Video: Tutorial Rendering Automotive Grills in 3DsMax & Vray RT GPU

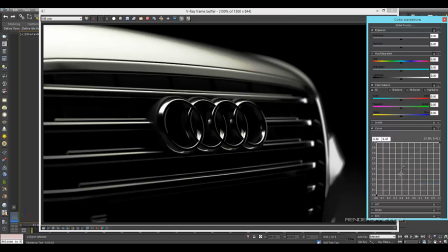[20:46]
Let's try Bezier Smooth. Okay, I just want to see a little bit of detail here on the top. Okay, so that helps a bit. Bring up our exposure.
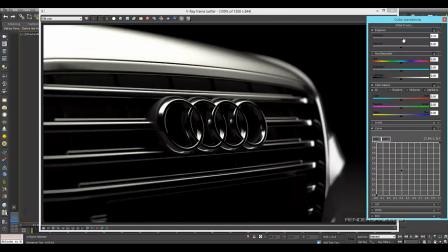[21:07]
See if we have a little bit of room for that. Okay, and then we also have our color balance, and this is where we can start adding just a bit of color in. If you want a colder look with the blue, you can do that. If you want a warmer, go the red.
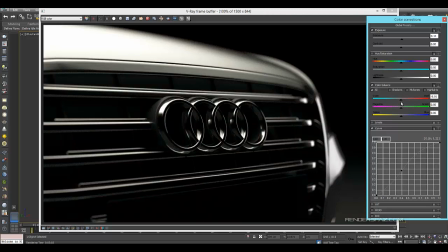[21:29]
Okay, you just want it very subtle, but just enough to make it look dramatic. Okay.
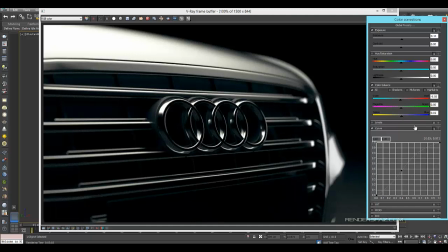[21:46]
Something like that, like a steel blue. That'll work for me. Levels are good. So there's not really too much
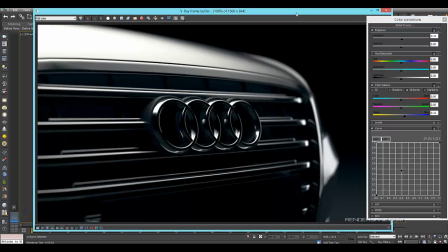[21:59]
here in this part. This is good because we did add some color and we got a little bit of a more dramatic look to this.
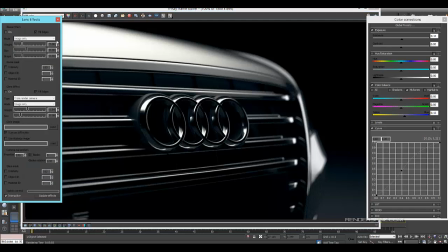[22:06]
What we can do now is go over to our lens effects, and this is where we're gonna start applying the
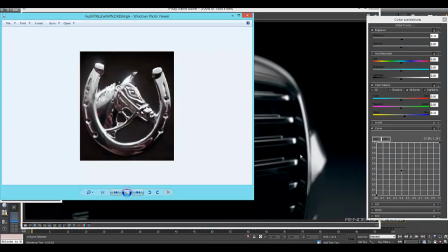[22:13]
bloom and everything else that comes with a nice glare and bloom that will just give us some more punch to our image.
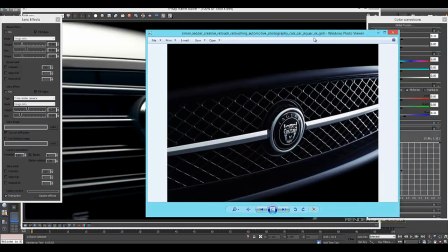[22:21]
So we got kind of this look here, but now we're gonna go and add some bloom effects.
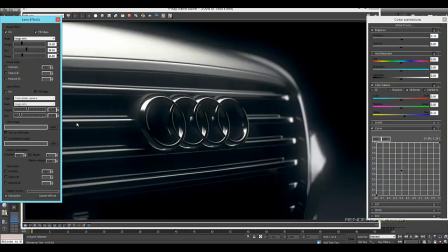[22:31]
And this really just already enhanced the image quite a bit. We've got to adjust this a bit. So if I bring the size down a bit, I'm starting to get away the softness.
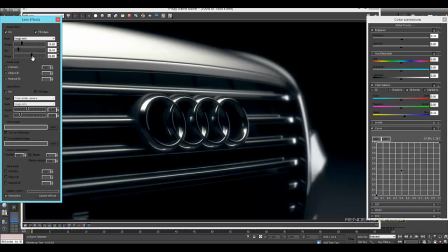[22:43]
So it's just really kind of playing with this a bit. You want subtlety. You don't want it to be overdone. You know, you just don't want it to be something like this. It's just very foggy. Almost like a foggy lens. Almost like the lens got dirty.
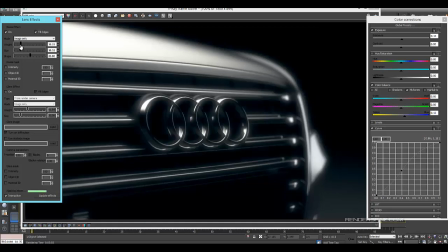[23:01]
It's very dreamy looking, but you just want some subtlety here. That goes a long way. So I'll bring the weight down just a bit, and that can kind of calm it down.
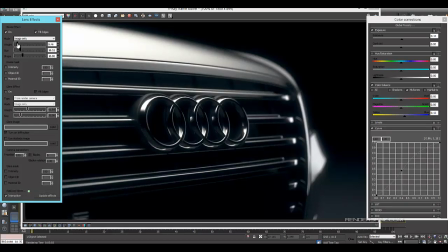[23:13]
But you can see the nice hits off the hood. And so the one thing you just got to be aware of is just the longer you renders, you let this render go, the more you'll get the grain removed. The image will look a lot better.
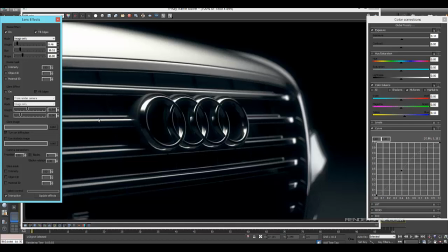[23:27]
This is 1,000 pass at 1,500 pixels, right? And which is quite high res here.
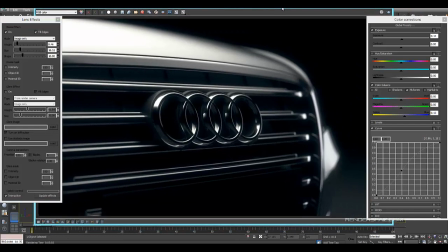[23:35]
So, and it only took me, I think it was only a minute or two to render this. So, pretty good. And then we're using some a little bit more of a technical light rig above. So, this is looking pretty good. I'm happy with what I have.
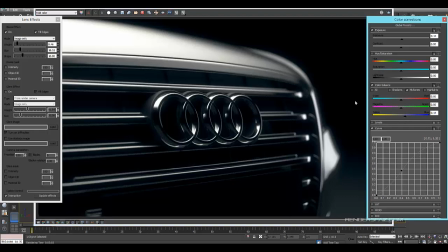[23:54]
You can mess around with the shot more. You could even, now you can get different kinds of shots as well once you have one look. So we can save this image out, say. If I just duplicate the frame buffer.
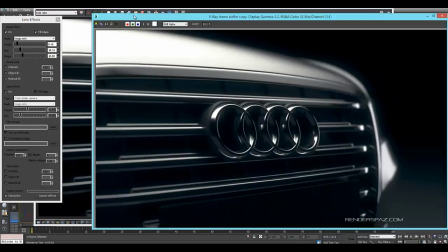[24:11]
Okay, so I have this guy.
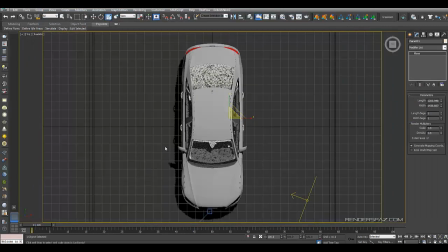[24:15]
Okay, I can save this camera and we can add another camera, but what I want to do is select this guy first.
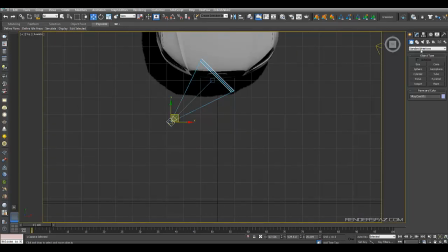[24:23]
Make sure I have the settings in place because I want to keep the same settings for this next camera.
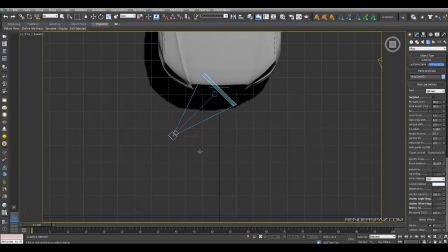[24:28]
Click on the VRAY physical camera. We can go right straight ahead now.
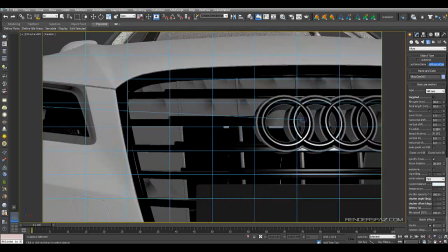[24:34]
All right, we can get something unique like this.
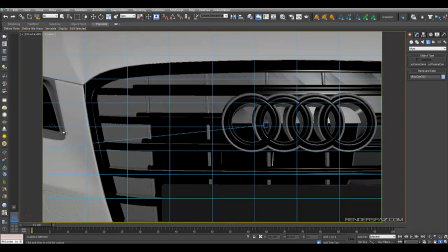[24:41]
Maybe showing this side, we show the rings. This we just clip the light a bit.
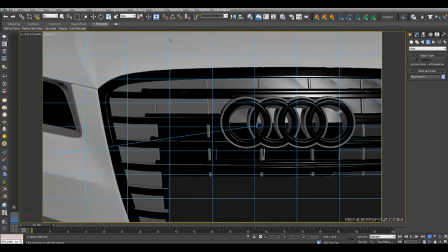[24:52]
Okay, right. Right, something like this.